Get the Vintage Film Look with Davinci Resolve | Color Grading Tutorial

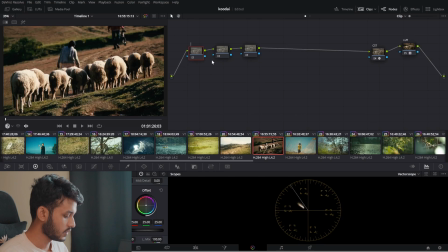(4:08)
Alright, so the first node that I use is the exposure node. In the exposure node, I basically try to make the fix the exposure, basically.
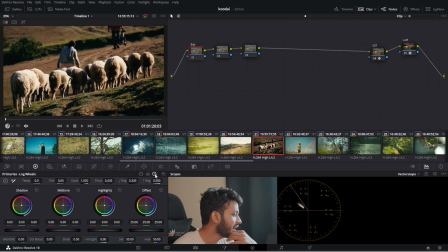(4:20)
Yeah. So you can go ahead and use the log wheels. What are the log wheels do and what the color wheels do, I'll go on to them in a separate video. That's a little bit complicated. So here, lift, gamma and gain are basically shadows, midtones and highlights.
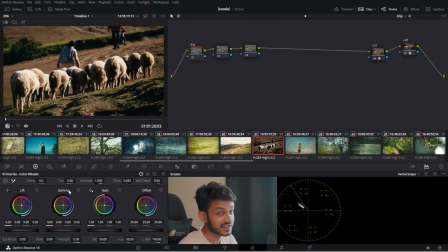(4:38)
If you do not know what those are, leave them in the comments below. I can make a whole video about it. But this lift is basically the shadows, which affects the darker regions of the photo. As you can see in this particular case, after applying the LUT, the darker regions are a little too dark.
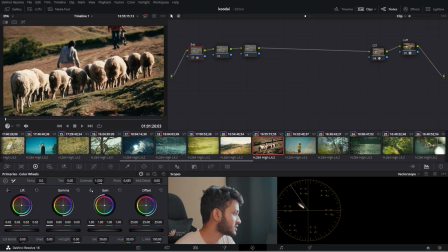(4:55)
So I would like to lift the lifts a little bit, just a little bit. like 0.2 looks fine. I'll also get a little bit of gamma, which is the mid-tone, needs a little bit bump,
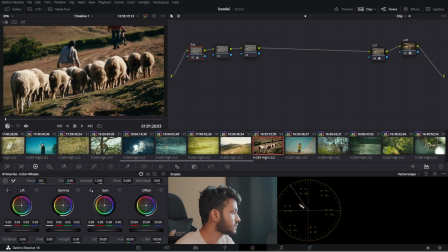(5:09)
and I'll get the gain to a little down, and offset is overall exposure. I will increase it a little bit. Okay, that looks good. That looks better than before. I can show you. This was before and this is after. It looks a little bit better.
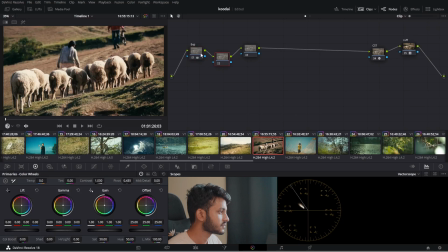Next we have the balance node. What does balance do? In balance, I basically fix the white balance. I will take this qualifier or the eyedropper, whatever you want to call it,
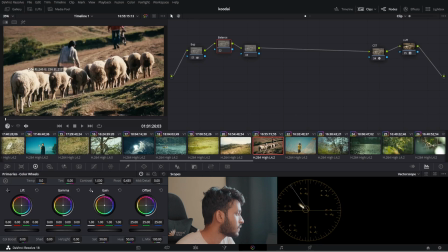(5:46)
and try to click on something that is white, that was white in real life. So that way, if you click on it, it will tune the whole image, basically tune the temperature and the tint of the image to get it as close to the real footage, the real life footage.
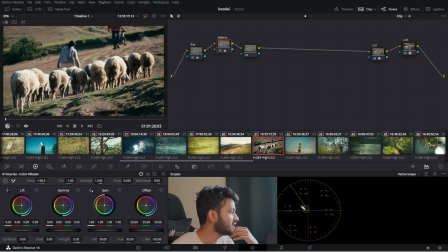(6:04)
So if I click it here, see, it becomes a little cold, right? Because these sheeps had a little bit of yellowish tint on them because they were not very clean. That is why it went to a little too cold. I will bring it back to minus 28.
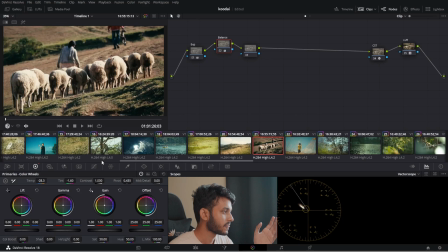(6:23)
This looks good to my eye. Now, again, when you have done enough color grading, you can use your eye to do a lot of things. Next, I use the grade. I call it the grade. Grade is basically where I tune different things about different colors. Okay, I don't do much over here in grade.
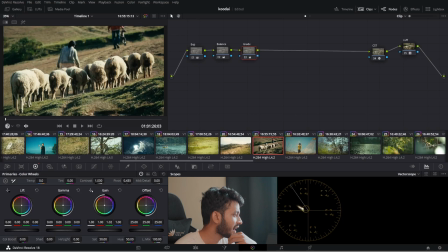(6:42)
I will probably put in a little bit of green in the highlight so it gets that subtle filmic look, and probably I'll take out a little bit of green from the shadows. And obviously, to get very
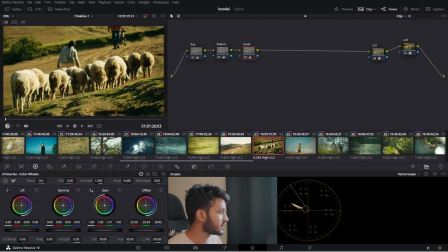(7:00)
stylistic looks, your own creative choice, you can put in a little bit of that already looks like something very nostalgic. You can put in a little bit of greenish yellow overall, you can do that, or you can put it only in the gains. Okay, see, that looks good, but I'm not gonna do that much.
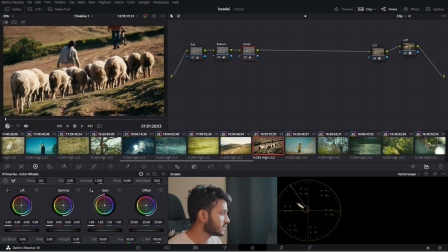(7:17)
We're gonna add a little bit of green and a little bit of red, so it looks slightly golden and greenish. Okay, I'm also gonna go into the curves again. If you do not understand any of these things, I honestly cannot explain go into everything.
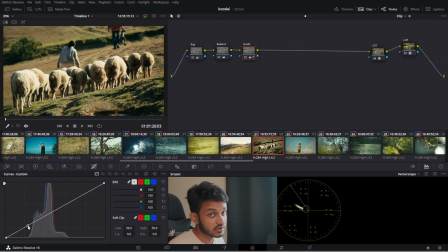(7:38)
Again, as I'm saying, if you do not understand anything, comment it down below. I will get to that. Okay, so one thing about graded, about log footage, is that everything is compressed.
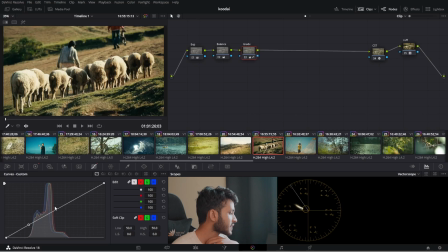(7:50)
A lot of information is compressed in a smaller dynamic range. So what you want to do, as you can see, most of the photo is lying in this region. There's nothing in the complete shadows and nothing in the complete highlights. So we're gonna add a little bit of depth to the photo by pulling down the highlights a little bit,
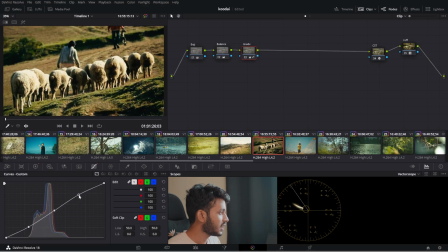(8:08)
keeping the midtones as they are, and pulling up the highlights, sorry, pulling down the shadows a little bit.